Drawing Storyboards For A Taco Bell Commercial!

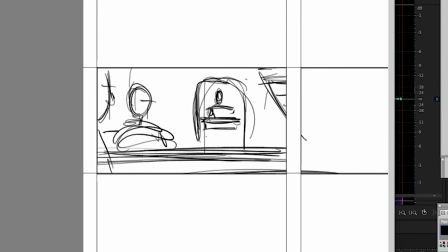4:06 We'll drop another person on the other side of the island in the middle ground, again just to reinforce that sense of depth, and finally a third party guest, frame right, to balance out the composition.
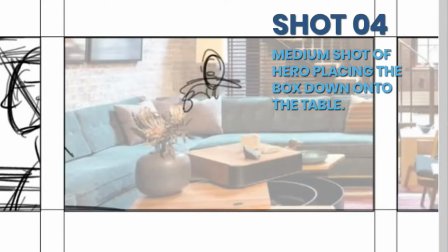4:17 for the next shot we're simply going to punch in on the same axis let's grab that location photo blow it up a bit and this hero guy is
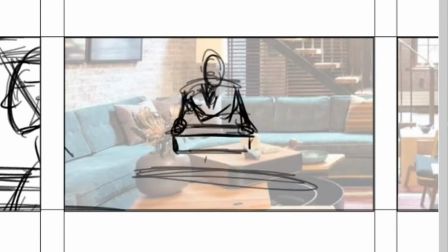4:24 going to be standing in the middle ground dropping this huge box down on the table all the party guests on the couch are now leaning
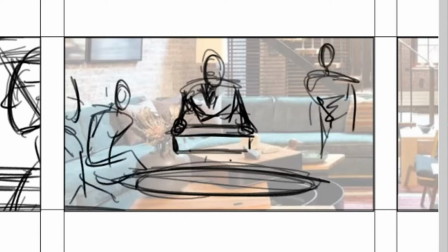4:31 forward and sort of excited like what's going on here what's this guy bringing and again let's have a pretty even mix of people in the foreground and middle ground again to sort of reinforce that idea of depth
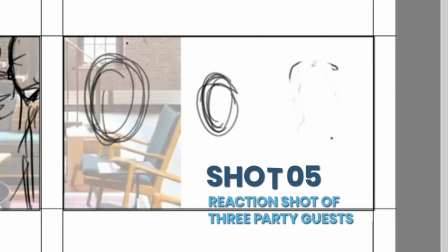4:42 next we've got a reaction shot of three of the guests with a little sense of awe on their face now rather than draw the three people the same
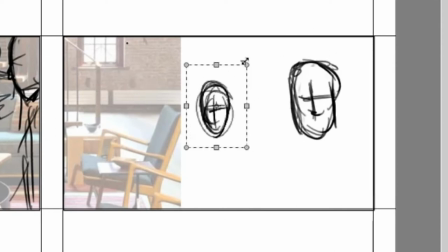4:48 size which for some reason was my initial instinct I'm going to take the middle person shrink them down to the background grab the person on
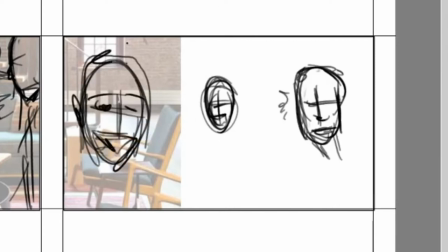4:55 camera left and blow him up a bit and again this is going to give us a little bit of a sense of depth so we've got somebody in the foreground
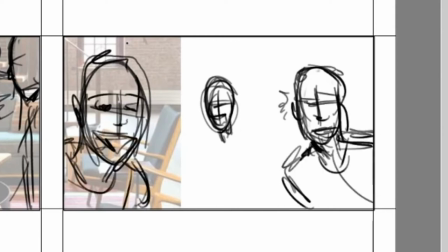5:00 somebody in the middle ground and a woman kind of in the background dropping
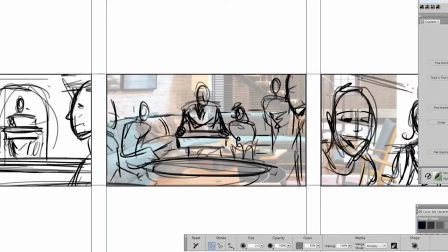5:10 back to the previous frame for a moment I'm going to go ahead and fill in the background which for some reason i didn't do the first time and you know what i'm gonna grab this circular table right and turn it into a rectangular table the circular table just it just looks odd to me let's
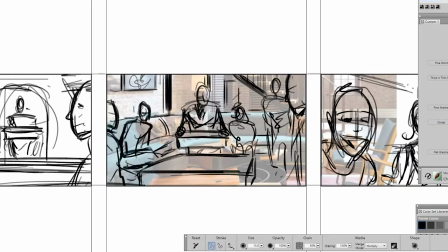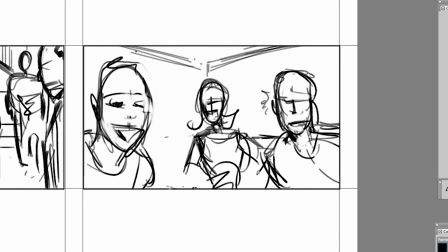5:31 clean up these three characters they're looking a bit too sketchy to me uh so again let's reinforce it this is a woman in the background here clean up her face a bit and really just sort of sell that they're like what there
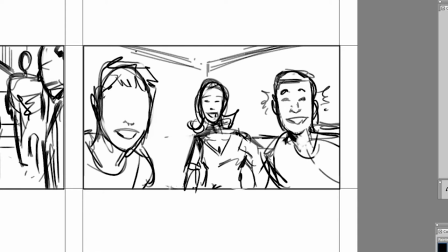5:46 you go this guy's looking much happier now and our guy on the left again sense of awe and happiness like wow i can't believe you just made this party so much cooler than it was before that is page one complete moving on at page two moving on to page two the first three frames of this page will describe one shot it's a super wide shot as the camera slowly pulls back revealing the enormity of the box the director specifically referenced this opening shot from star wars ignoring
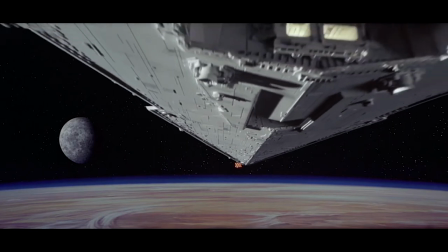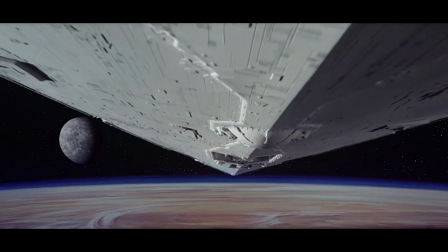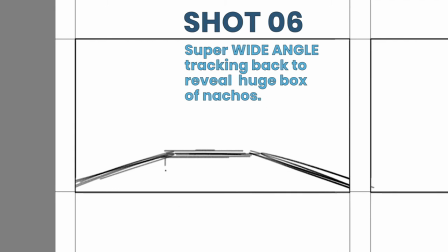6:26 the fact that mentioning Seeing Taco Bell and Star Wars in the same breath is an utterly heinous crime against humanity.
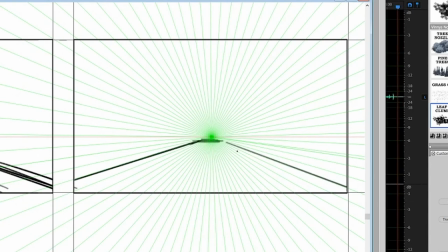6:33 Seriously, I think it even came up in the Nuremberg Trials. We're going to go ahead and draw the pizza box equivalent of that Star Destroyer shot,
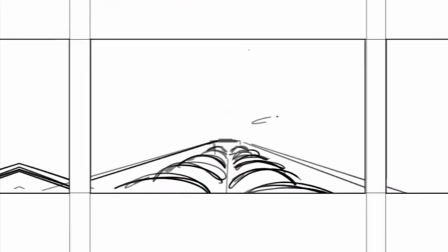6:39 except the box is slowly going to be revealed beneath the camera instead of above it so that we can actually see the nachos.
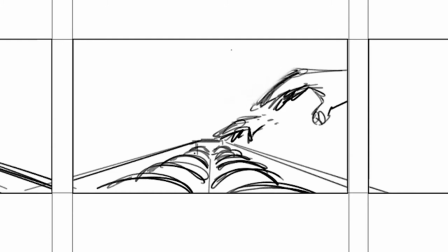6:46 Now the keen-eyed observers amongst you may have noticed that I'm actually drawing tacos here instead of nachos. Honestly, I don't know what to tell you. I must have mentally checked out by this point. No worries though, but we'll adjust that when we create the final art.
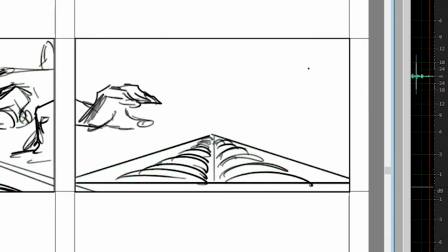6:58 And as you can see, for each of these shots, I'm also adding hands coming in and grabbing food.
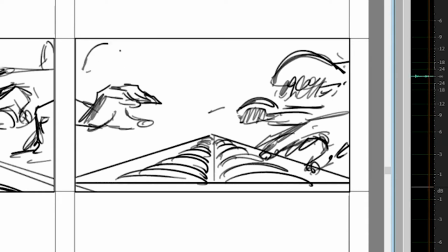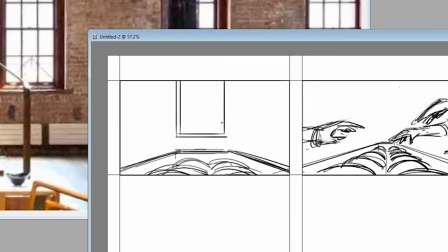7:12 Moving back to the first frame in this sequence, I'm going to go ahead and draw the background in. A little window here, a brick wall.
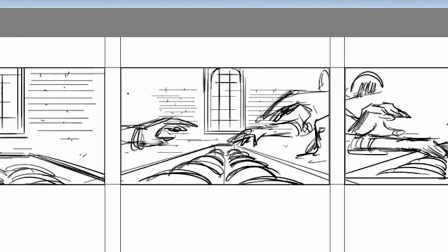7:22 And we're going to copy this background and paste it to the next one, but shrink it down a bit so that the camera has moved forward.
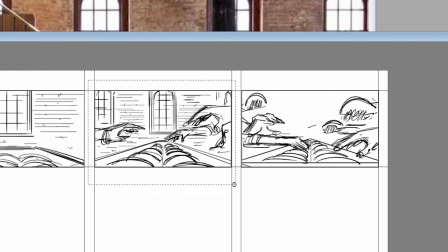7:29 Fill in the rest of this brick wall and window. And then of course, do the same thing with the third shot.
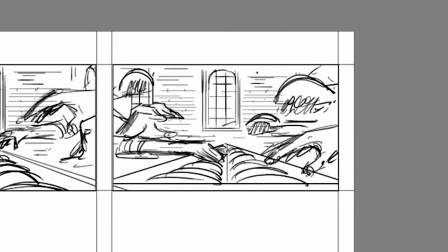7:34 Okay, so by now I imagine you must be getting a pretty good idea of my overall method for drawing storyboards. All of these hands that I drew in the previous three frames are sort of getting lost in the background, so what I'm going to do is grab my chisel marker, as always, and I'm going to draw a contour line around the hands just to make them pop off the page a bit.
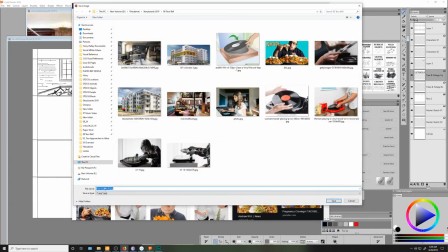7:52 Shortly after finishing these sketches out, I kind of caught on to the fact that I should have been drawing nachos.
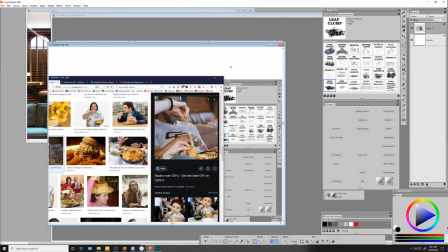7:57 So the next thing I'm going to do is go online, find some photos of hands holding nachos, Copy them, paste them in place over the hand sketches I already drew, and then just start tracing.
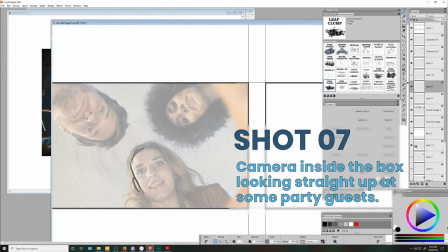8:24 The director was kind enough to provide a photo in his treatment for this next shot, which he pretty much just wants me to copy.
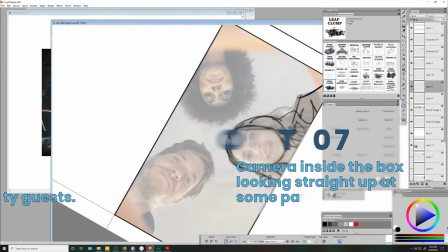8:29 So that's exactly what I'm gonna do.
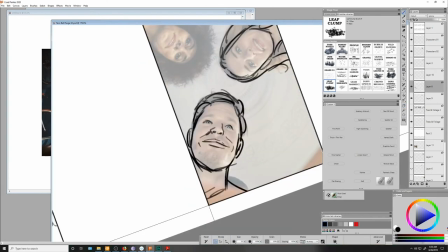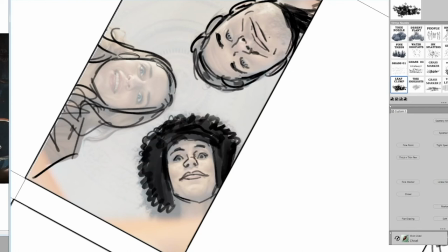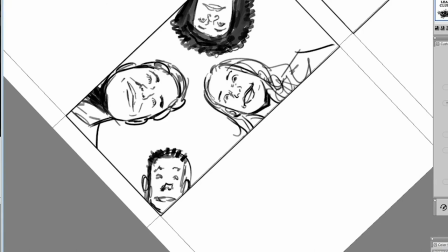8:45 And I'm gonna go ahead and add one extra person in here just because I feel like it. The last two shots on this page are gonna be two close-ups of people eating nachos.
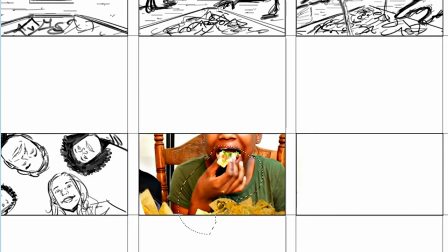8:54 I dug around online for a bit, and although I didn't find the exact photo I was hoping for, I did find a few that I could photo-bash together to create the action I wanted.
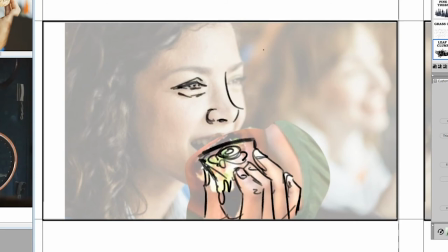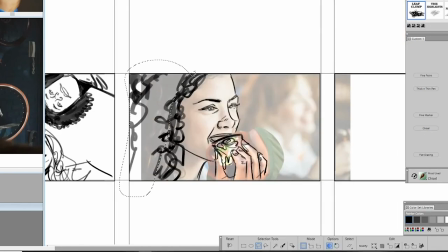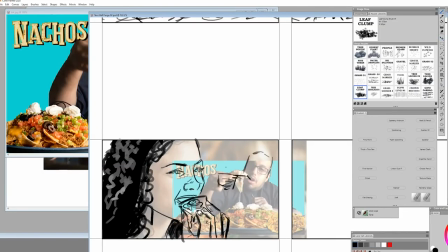9:15 And just to fill in this negative space on the camera right, I'll go ahead and add a background guy who was also eating a nacho,
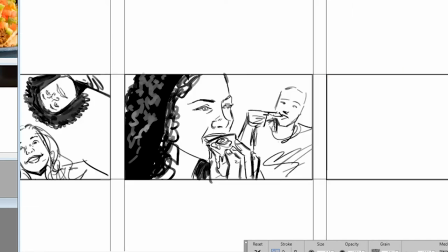9:21 but I'll make him soft focus so the attention remains on our hero girl.
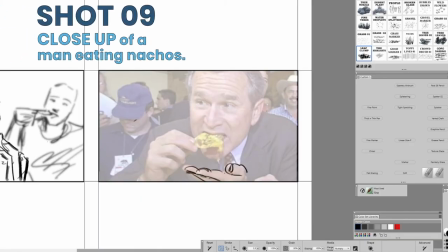9:25 And for the second eating shot, I found this nifty little photo of former president George W. Bush, who just happens to be posed in the perfect position.
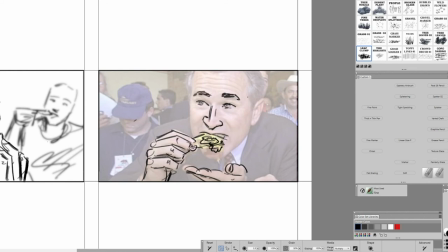9:33 So I'll drop his photo down into place, but I'll take the liberty of making him a bit younger. It'd just be weird to have some random old guy at the party.
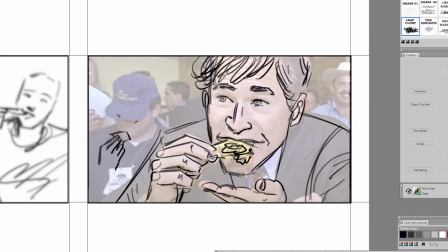9:43 And once again, sort of to mirror the previous shot, I'll add a background person here eating a nacho and I'll go ahead and make that person soft focus as well.
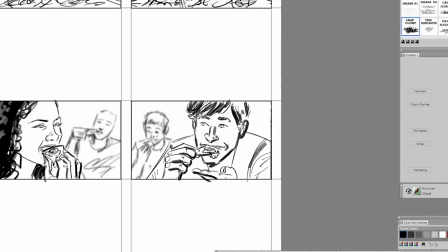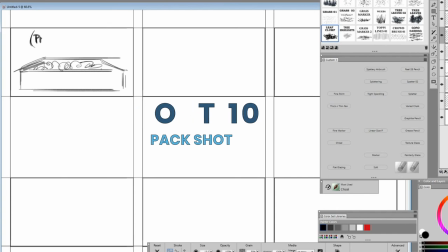10:01 And lastly, the director wanted me to drop in a packed shot and finally a Taco Bell logo, which again, I just pulled off the internet.
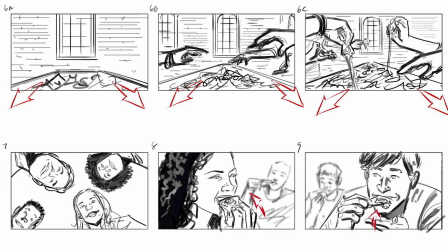10:07 And that should just about wrap up the initial sketching phase of this job. Alright, that's just about gonna wrap things up. Part 2 of this episode, we'll shoot those initial sketches out to the director, get his feedback and we draw up the final voice. And as always, if you found this video insightful or entertaining, and would like to see more of them in the future, go ahead and hit that subscribe button. Until next time, this is Vinny DeLay with A.V.R.A. Ridge.